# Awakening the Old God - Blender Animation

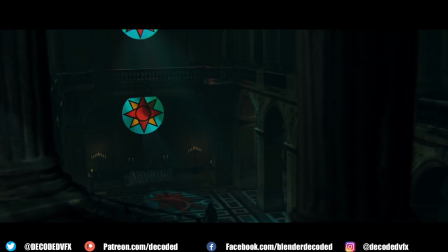Okay, let's talk about how I made the animation you just watched. I originally had this idea a long time ago.
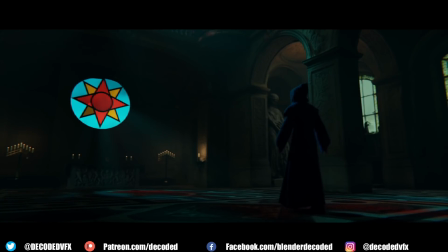I actually tried making this animation once before, but it was just way too ambitious for me at the time.
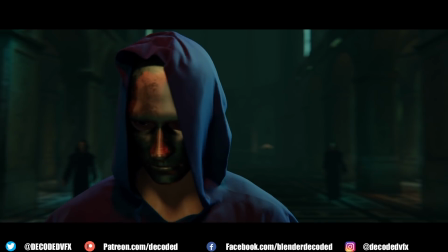So it's nice to come back and do the whole thing again from scratch. There's a lot of stuff we're going to be covering today: character animation, cloth simulations, creatures and environments.
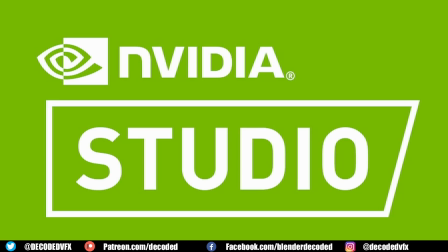But before we start, I just want to say thank you to Nvidia and Scan for making this video possible.
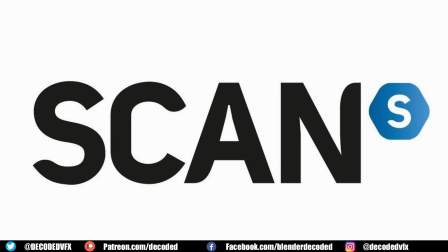There's a link in the description where you can read all about Nvidia's RTX Studio program, and of course we'll be talking about it later, but let's just jump in and start breaking down some of these shots.
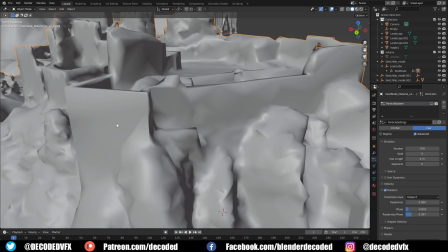So first, let's talk about the establishing shots.
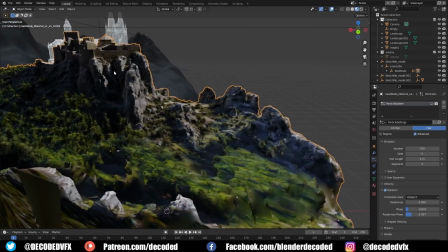I knew that I didn't have very long to make this project, so right from the bat I made the decision to rely pretty heavily on 3D scans, most of which came from Sketchfab.
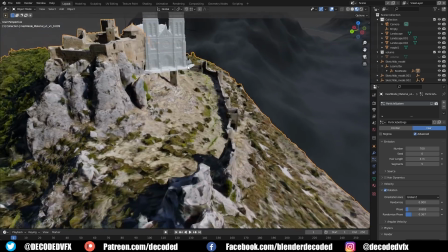The entire landscape here and the main castles are actually one big aerial scan.
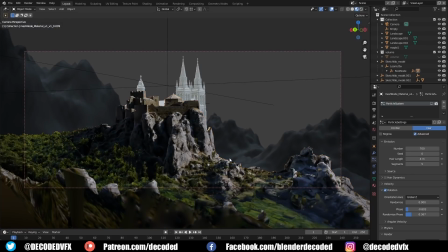I added another scan of a cathedral into the background of the shot to make the monastery look a little bit more imposing and grand.
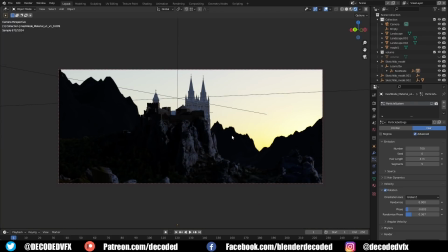It obviously looks terrible at first, but once you add a little bit of dramatic lighting and some volumetric fog, everything comes together pretty nicely.
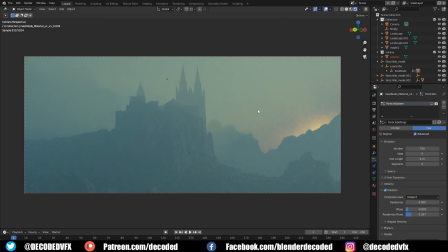To make the mountain look a little bit less bare, I decided to add some trees. They were created just with a picture of a tree on a plane.
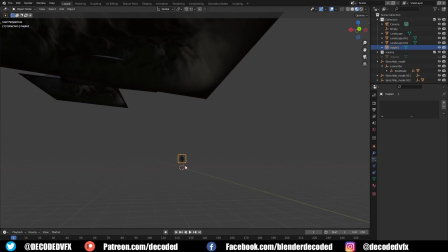It has a transparent background and I used that as a particle system to distribute it across the whole mountain.
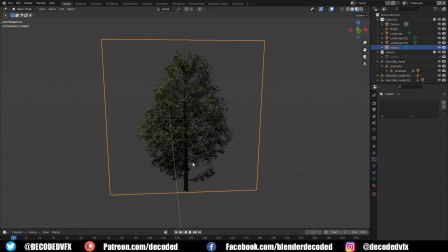I made the tree but just by rendering out a still image from a tree asset which came from the Botanic add-on.
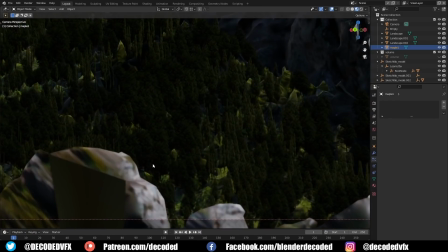I'll leave a link to that in the description below if you want to check it out. I could have distributed the actual tree models all across the landscape,
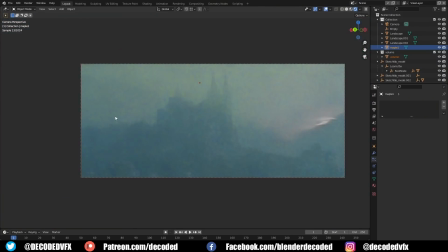but that would be a huge waste of polygons because they're practically not visible apart from the silhouettes.
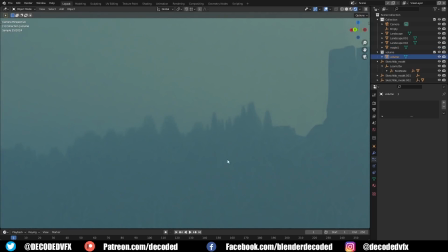The distribution of the trees was controlled with weight painting. I just created a vertex group and I added that to the particle system's density control.
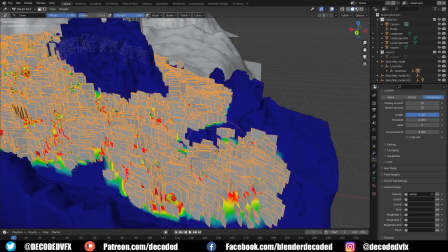Then I could just paint in the areas where I wanted the trees to appear and they wouldn't be spawned anywhere else.
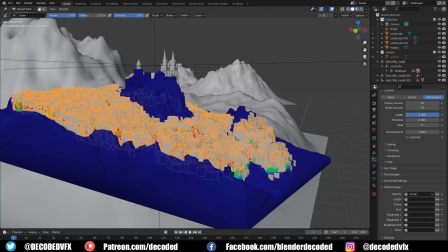Every shot in this animation has really heavy volumetrics, which creates a lot of noise in the scene.
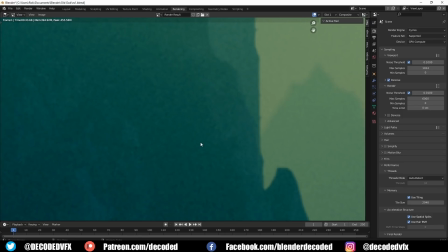In order to keep the render times low, I used the optics denoiser in the viewport and in the final render. You can see that it does a really good job of cleaning up the noise, but it does look a little bit blotchy, so there is a little trick that you can use to avoid that problem most of the time. If you're using the optics denoiser with a lot of volumetrics, try changing the passes from normal and albedo to just albedo.
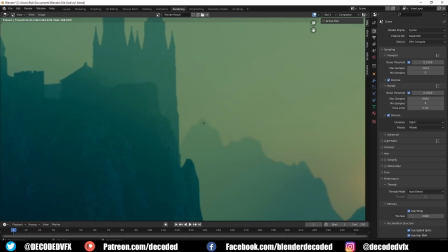I don't know why, but I find it gives you much cleaner results, and you can see here in the final render it looks much better than it did in the shot before.
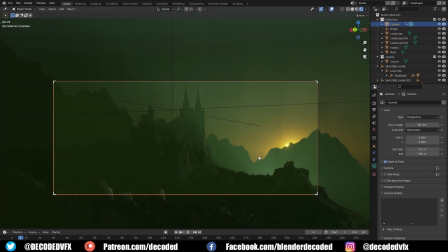Here's a second shot that never actually made it into the final animation. I used Ian Hubert's awesome little camera shake add-on to add a little bit of life into the camera movement. I use this add-on all the time in my shots these days, but I usually turn the strength of it right down so it's very subtle. I thought this was a pretty nice shot and it is a bit of a shame that I had to remove it,
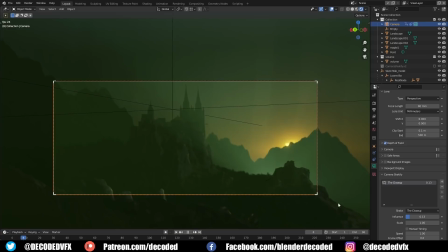but I felt like it just slowed down the pace of the animation too much and it was a little bit redundant since it's very similar to the shot that came before it.
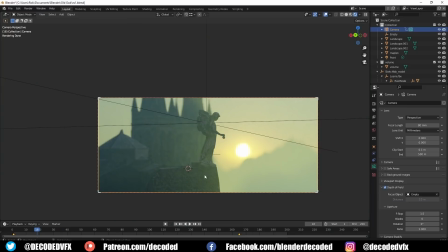So after that I made another shot which is just this close-up focusing on an angel statue.
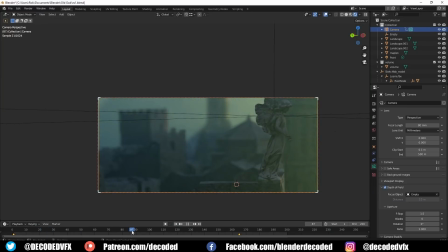There is a little bit of a continuity error here because this massive statue on the wall should be visible in the first shot, but I hadn't added it yet.
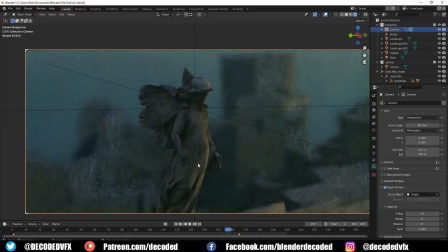But honestly, I don't really care because it looks cool and that's the important thing.
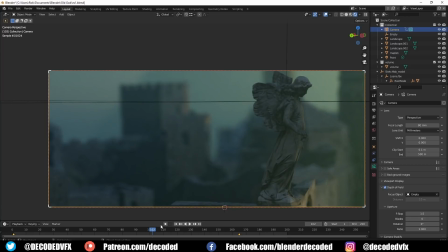You can see that the optics viewport denoising is doing a really fantastic job of clearing up these shots while I'm working.
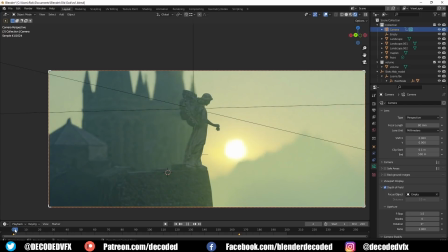I honestly don't know how I ever worked without it. So in some of these shots I had a weird issue where the sun on the HDRI background came out looking really square for some reason.
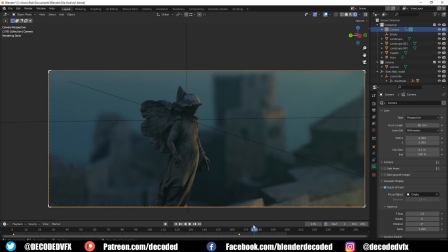I have no idea why that happened. It seemed to be a problem with the volumetrics. I think it was clipping some of the values from the HDRI and it was left with this weird square shape.
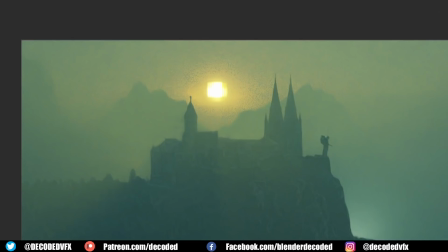I literally just fixed this by adding a white sphere into where the sun was, rendering that out and then just compositing back on top of the original footage. So next I moved on to the first interior shot.
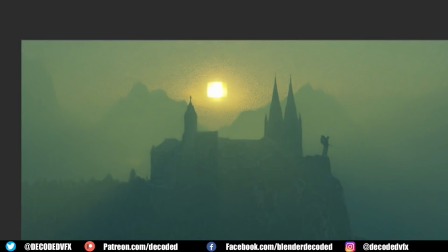I managed to find this bloody fantastic 3D scan inside a cathedral on Sketchfab, and that was the basis for this whole interior.
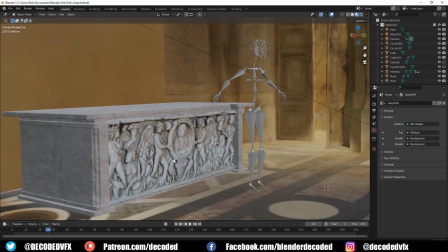Quite a lot of the time when I'm working with 3D scans I actually modify them quite a lot and add things onto them.
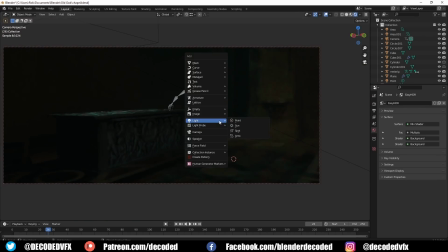For instance, I used this building frieze as the basis for an altar and I just built the rest of the geometry around it.
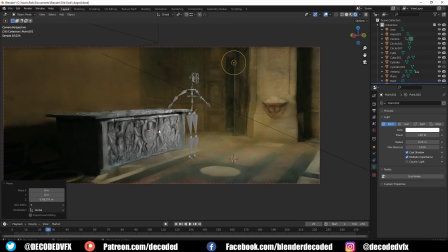It matched quite well and once I put it into the environment and lit it, you really couldn't tell where the seams were. You can see that I've added this little grey fella into the shot.
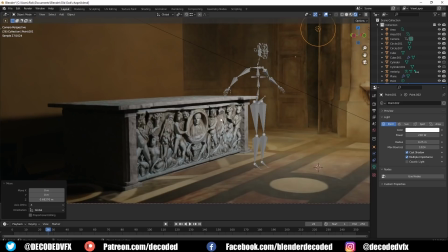That's just to rigify armature. I use those quite often just to figure out the scale of shots without having to measure every item. It just serves as a good scale reference for how big everything should be.
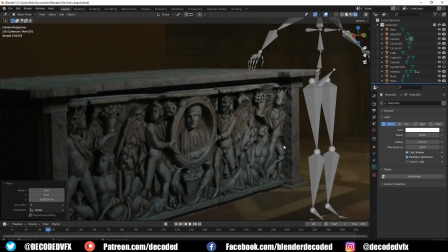So I used the cloth sim to make a sort of sheet cover that goes on top of the altar, but that caused some little weird issues that I had to manually fix with the sculpting tools.